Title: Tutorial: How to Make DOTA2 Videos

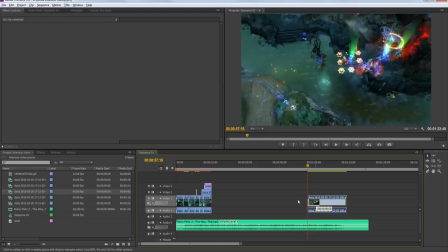41:10 right about here where shit hits the fan, we're gonna take it and move it over,
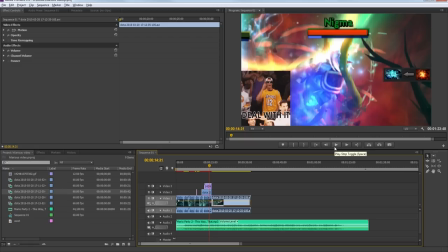41:14 just to sort of let the viewer know that we let the viewer know that we ended up winning the team fight,
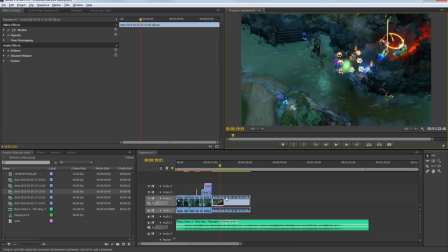41:20 if there was any doubt.
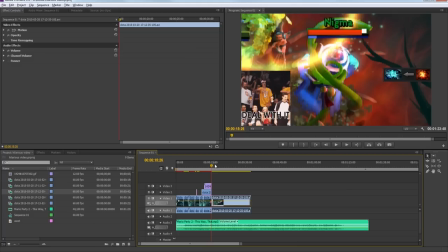41:25 So you notice that this clip is pretty goddamn long, and so everything we've had up to here, it's been about 15 seconds,
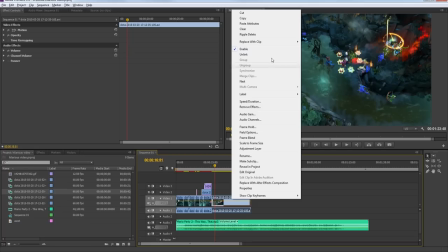41:31 which is a nice amount of time, but that this cleaning up portion is really slow, so we want to speed this up a bit. So if you right click on this clip, you can hit speed duration,
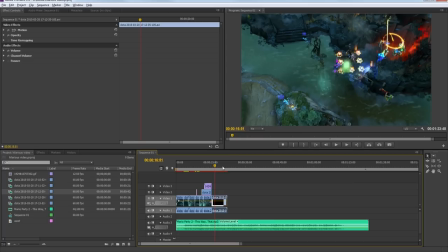41:43 and we'll try it about, let's try 250% speed, let's see how that looks.
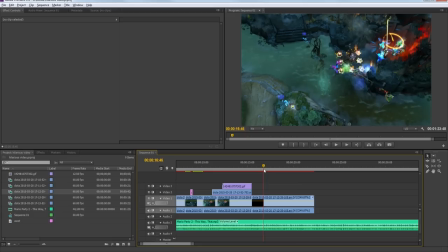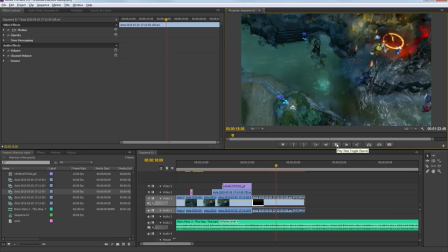41:59 So that looks pretty good. Maybe we will start this off a little bit earlier though.
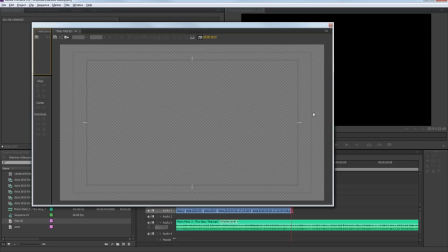42:10 And then, end it on a good note, be like, fucking,
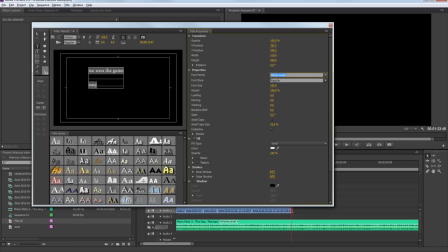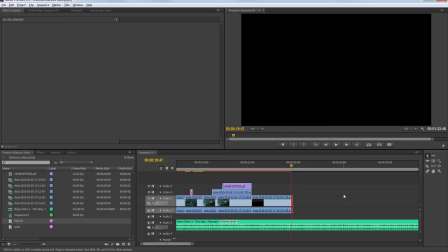42:24 why not?
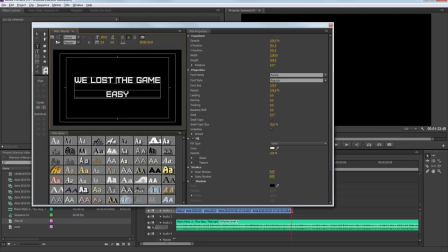42:28 Or, it's actually probably funnier if we say we lost the game.
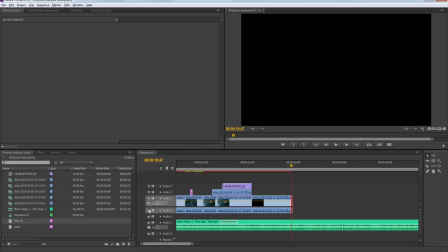42:35 Or, we still lost. Because that's probably what happened in that game. I'm not even gonna open up the fucking replay, I'm just gonna assume that we lost.
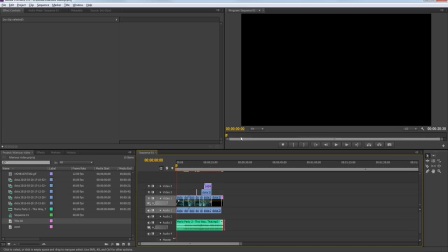42:47 So, let's take a look at the whole thing one more time. And of course, end the music at this point.
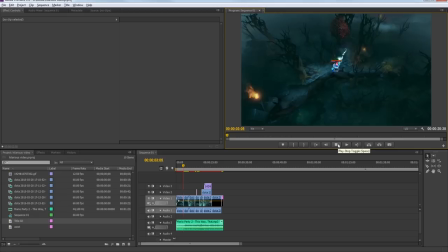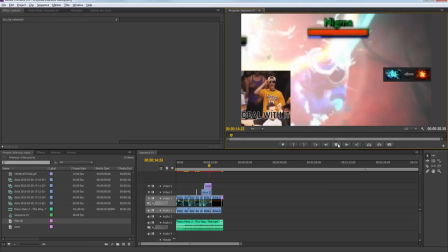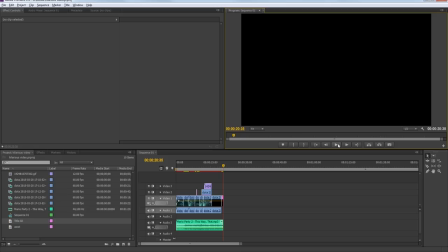Alright, so let's assume that our standards are so low that that was acceptable, and what we're going to do now is we're going to render this pile of shit. So this part's actually kind of important.
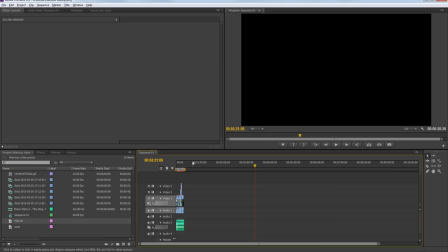43:28 So we're going to drag this thing to the end of the video, because you only want to render the actual video and not a whole bunch of black space afterwards.
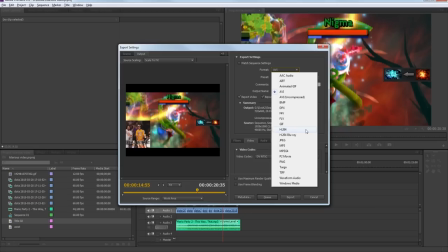43:35 So I'm going to hit File, we're going to hit Export, we're going to hit Media, and then you're not going to want to render in AVI, you're going to want to render in H.264,
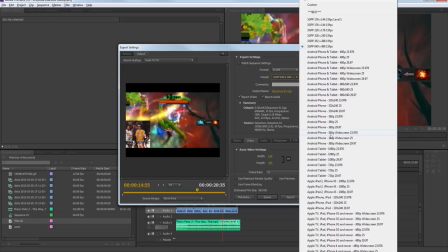43:48 which is MP4 format. And then you've got a whole bunch of shit here. What you're going to want to do is press Y on your keyboard, go to YouTube 1080p
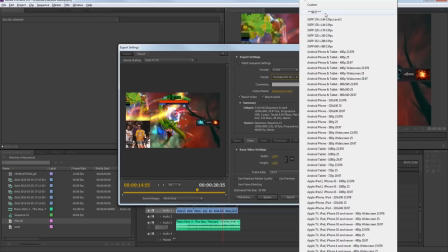44:06 29.97. This isn't the preset that we're going to use, but once you're here, you can edit all this crap to what I have, which is another preset,
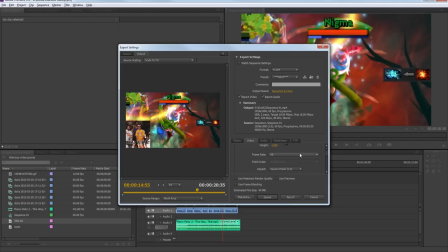44:16 which is 920 by 1080, frame rate 60. When you try and hit 60, you're gonna get an error because you have to scroll down, set the level to 4.2, and then you can scroll back up, frame rate to 60, square pixels,
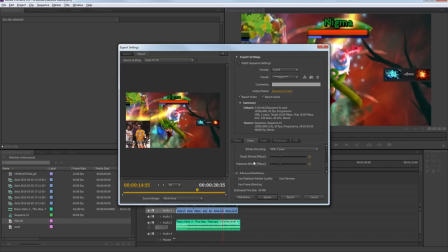44:34 NTSC, profile high, level 4.2. Don't check this, VBR, I use this, this might make it take forever. I think you can maybe change this, but I don't know. This is what I use, VBR 2 pass, 18 on both of these.
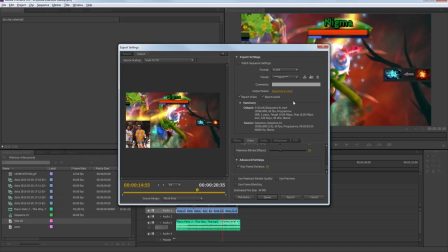44:53 keyframe distance to 90. That's what I use, and this is gonna give you 1080p, 60 frames per second on YouTube, which, you know, depending if your footage is actually 60 frames per second, may or may not help you.
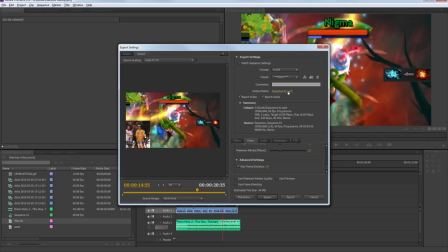45:08 But hey, even if you're recording at 30 frames per second, at least those hilarious text images and all that shit that you're gonna add can be in glorious 60 frames per second, right?